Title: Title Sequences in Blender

Hello. Let's create a moody shot with some flickering TV screens.
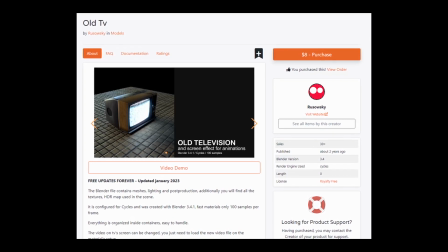You can use cubes to block the scene out, but I'm just going to import this model of an old TV since I already have it handy.
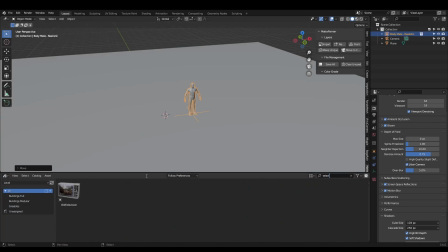It needs to be rescaled to look right, so I'm going to drag in a human scale mesh and resize it.
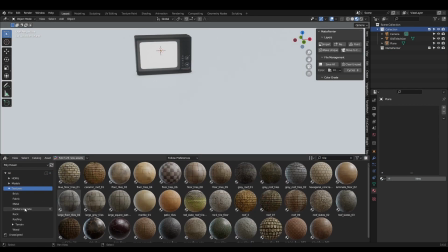Since this is a close-up shot, the quality of your assets matter a great deal. This tile texture is from Polyhaven.
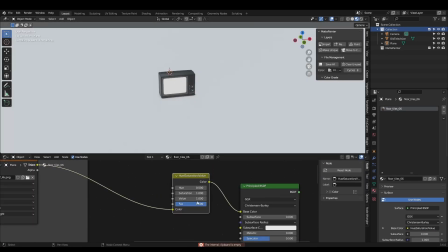I have the add-on so I'm able to drag it directly inside of Blender. I'll also adjust the UV scaling until it looks right.
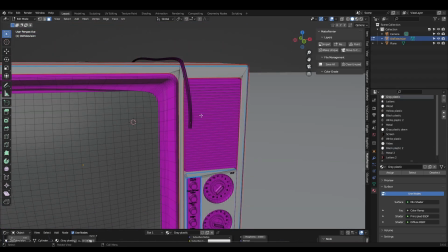This TV mesh needs a little bit of cleanup. More specifically, I'll be deleting the plug and the cable.
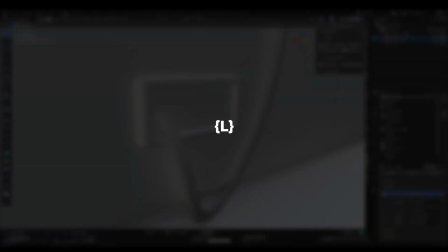The former is selectable by hitting the L key while the cursor is over it, and for the latter,
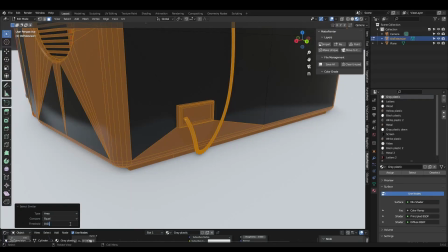I used Select Similar, Area, and manually deselected anything that wasn't part of the cable.
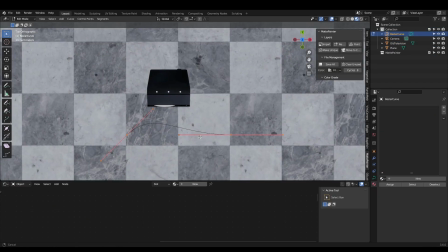I added a long, winding cable that will add some interesting contrast to the floor. Add a curve and select the Draw tool, then draw in a curve.
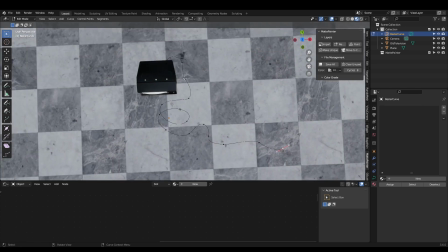We can adjust any sharp points by scaling and rotating them until they look right. Now we can add some thickness to the geometry by using the bevel option in the curve properties.
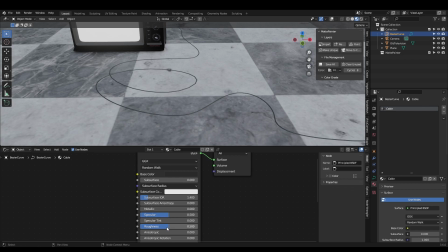Finally, we can add a simple black material to it and repeat until we have enough cables. Let's start lighting.
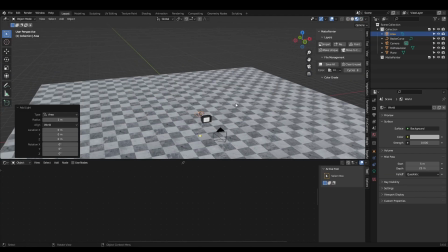First, I'm going to turn the strength of my world settings to 0 and add a simple area light. I won't be using color temperature since I want a blue LED look.
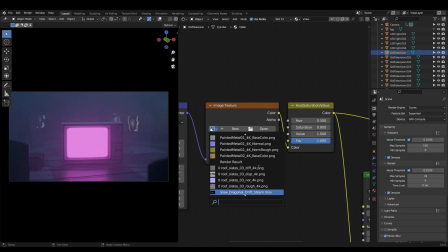We can load a video or image into the emission socket of the television's video material to have it play back some footage.
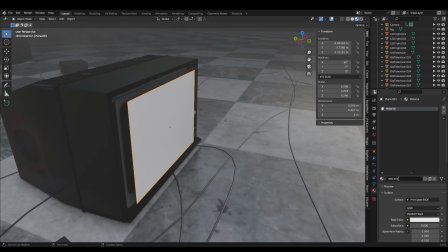If your television model doesn't have this already, you can create a plane and plug the video into the color socket of an emission shader, then position it in front of the screen.
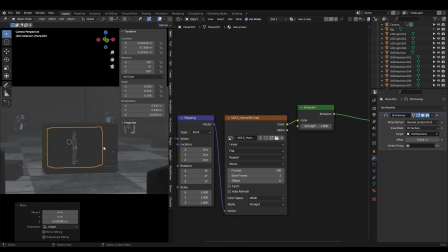You can also try adding a shrink wrap modifier to make it stick to the surface. Now it's time to really start tweaking the scene and getting the mood right.
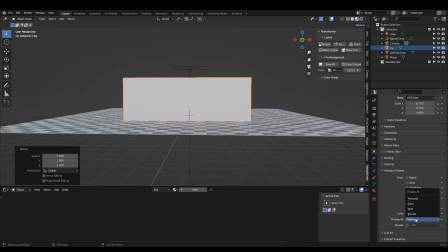I added some fog by scaling a cube to fit the scene. Turn its visibility in the object properties to bounds, and in the material editor, delete the principled shader.
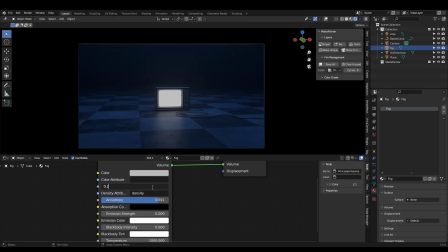Now add a principled volume and plug it into the volume output socket to create some fog. We can lower the density and change the anisotropy value to adjust the look.
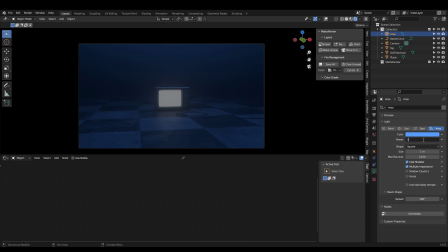We'll also need to crank the strength of our area light to compensate now that our scene is darker. Let's add some visual interest by making the screens flicker.
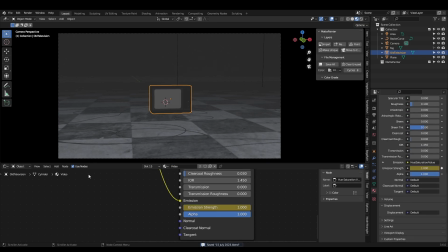To do that, add a keyframe to the emission strength by hitting I. Unlike regular keyframes,
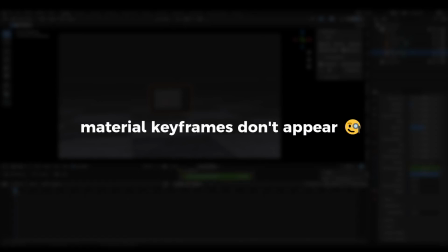material keyframes don't show in the timeline or graph editor until you select both the object and the appropriate material node.
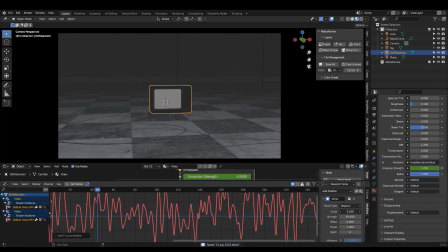Now we can open it in the graph editor and add a noise modifier. Adjust the settings until you're happy with the brightness and rate of the flicker.
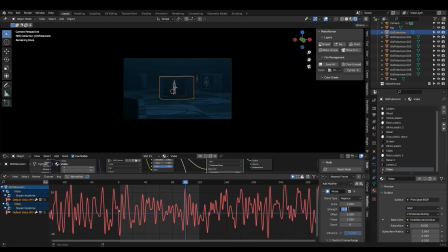I decided to duplicate the television multiple times and have a different video texture play on each of them.
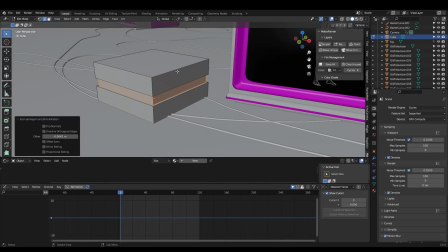I also modeled a quick little power supply box to add an extra element to the scene.
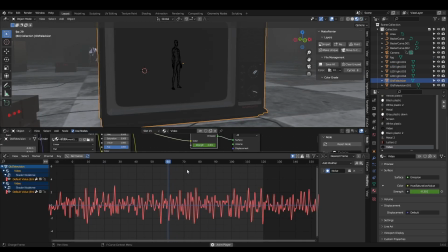If you notice your video image turning black, it's because the noise modifier is taking the emission to a negative value. To fix it, add a limits modifier after the noise and set the minimum Y to 0.
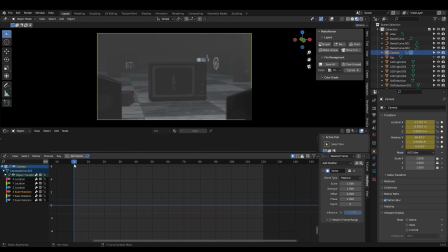You can add camera shake by using the same noise modifier technique on the camera's rotation keyframes.
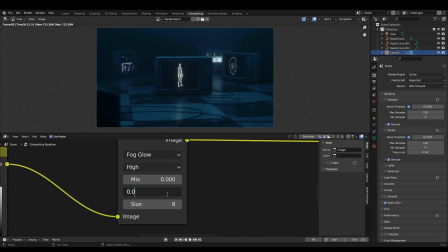Finally, we can jump into the compositor for some color grading, blur, glow, and film grain to finish the shot.
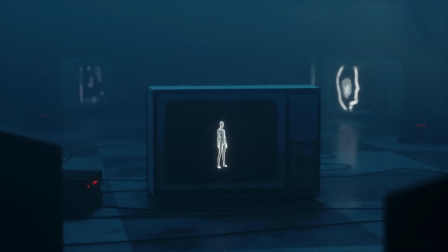I also added a steam element to help break up the fog. If you find this content valuable, please like and subscribe so I know to make more. Thanks everyone. Hope you found the video helpful.